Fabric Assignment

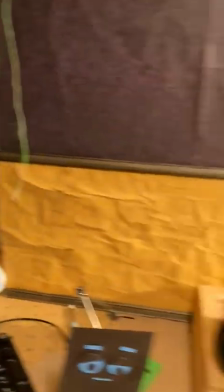0s
Okay, class, this is the blowing curtain rig I've got set up.
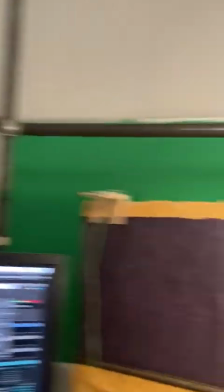4s
I've pre-lit it. So you just can turn these three lights on. There's one back there, one here, and one there.
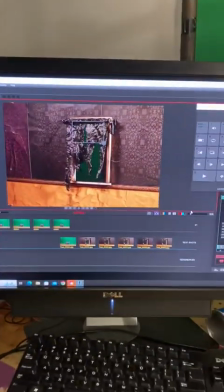11s
Get your program going.
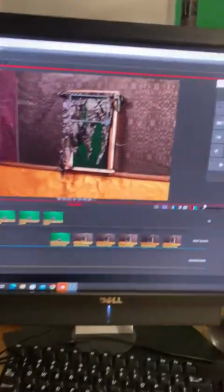13s
I've already focused and all that sort of stuff, but you'll have to check it and make sure you're in the cinematography window and take some test shots.
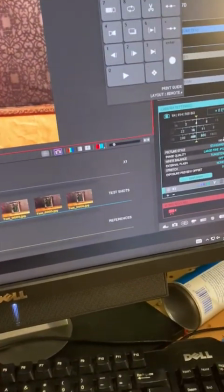20s
It's very, very important. And make sure it looks good. Like that's a little too bright.
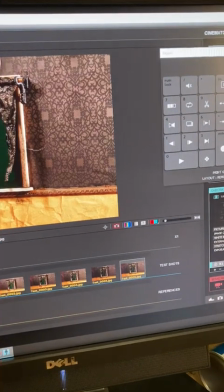25s
This has got some nice richness to it. It's dark.
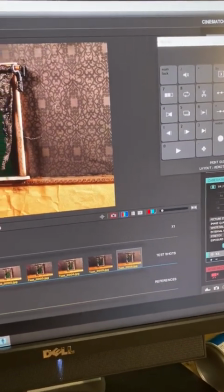28s
It could probably be a little bit brighter back there, but it's more important to get the animation done of the curtains.
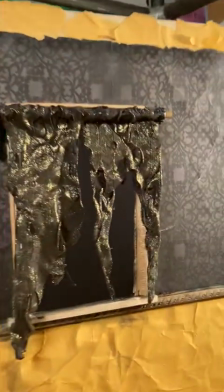34s
So these curtains have mini wires in them and a little bit of mesh.
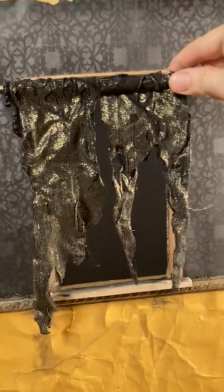39s
So for major movements, you can kind of move from the base, from the top, I mean,
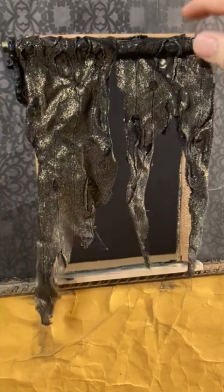45s
and there's a brass piece that goes across here, and you could pose it just a little bit at a time for those major moves.
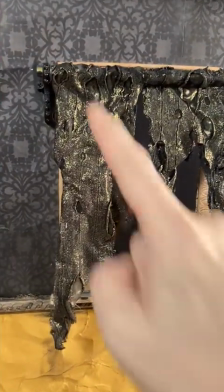52s
And these will move separately. So, and I'm holding a camera, so I can't do it, but if you hold this one will move separately and vice versa.
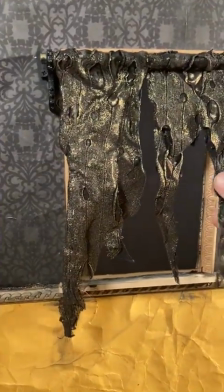59s
And then when you want to do your subtle moves, you can go in there and start to move
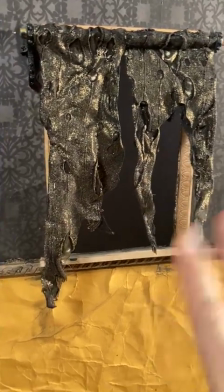64s
the wire inside the fabric to get those subtle little blowing bits of
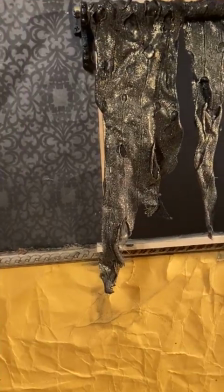73s
reaction to a slight gust of wind going through the window.
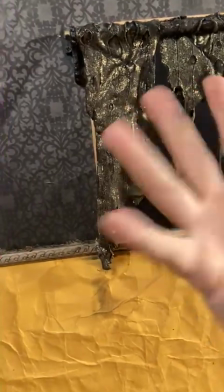78s
So you start off with a slight gust, and then you want a blast of air where it gets a little on the violent side and then rests back down.
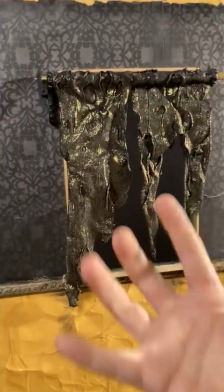85s
So start with the curtain in this kind of neutral hanging pose as if there's no breeze whatsoever.
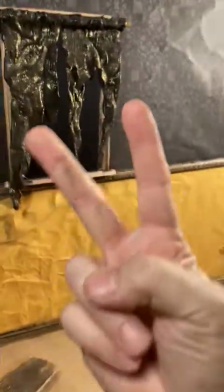92s
Then go through those two sequences for your assignment.
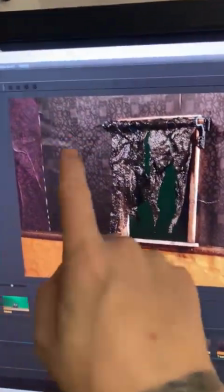96s
And you'll notice my framing has enough room on this side so that when these come out, they don't go off screen.
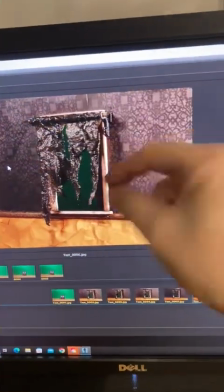104s
Also notice that it's at a 3/4 view, so I could really see the animation better than having it face on, because I don't know anything.
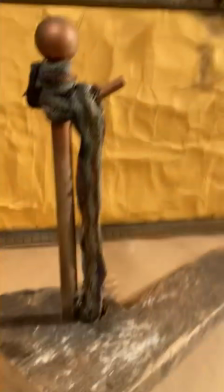113s
If it's face on, it's gotta be 3/4. The second part of this project is going to be using this scarf setup.
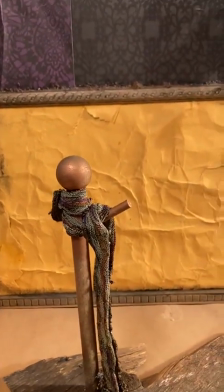121s
Same thing, one really slow, decent, breezy little soft breeze, and then a very violent one, and then it relaxes.
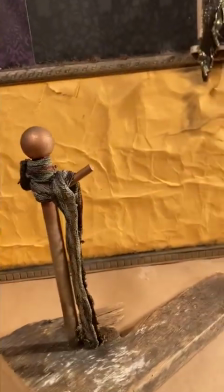128s
Animate more than you think you should. It's always great to animate more because you learn more.
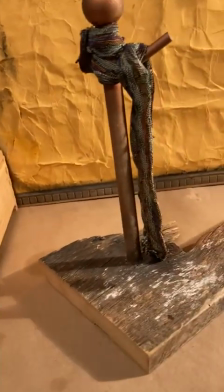135s
This one is already tied down. There's a wing nut underneath here, so if you want to move it over, feel free.
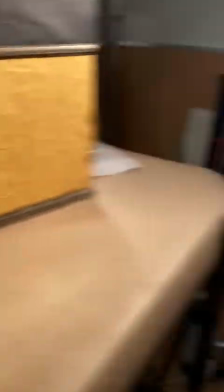141s
And then you could just kind of point the camera down and shoot that here.
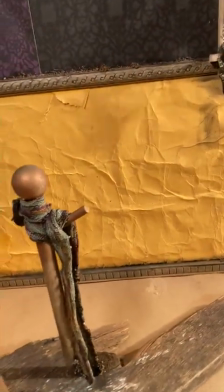146s
And you'll see that this is already locked down to the table, so it won't shift around.
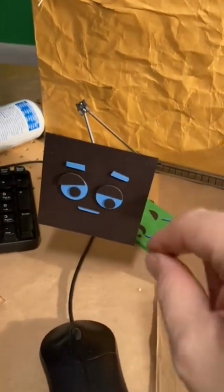151s
If you haven't shot this project yet, you can kind of do it over here as well.
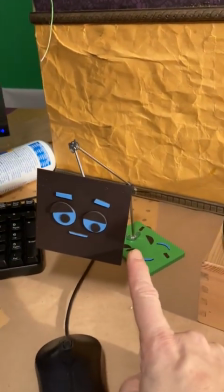156s
I'm leaving this here for another week for those of you who haven't had a chance to do it. Please let me know if there's any questions.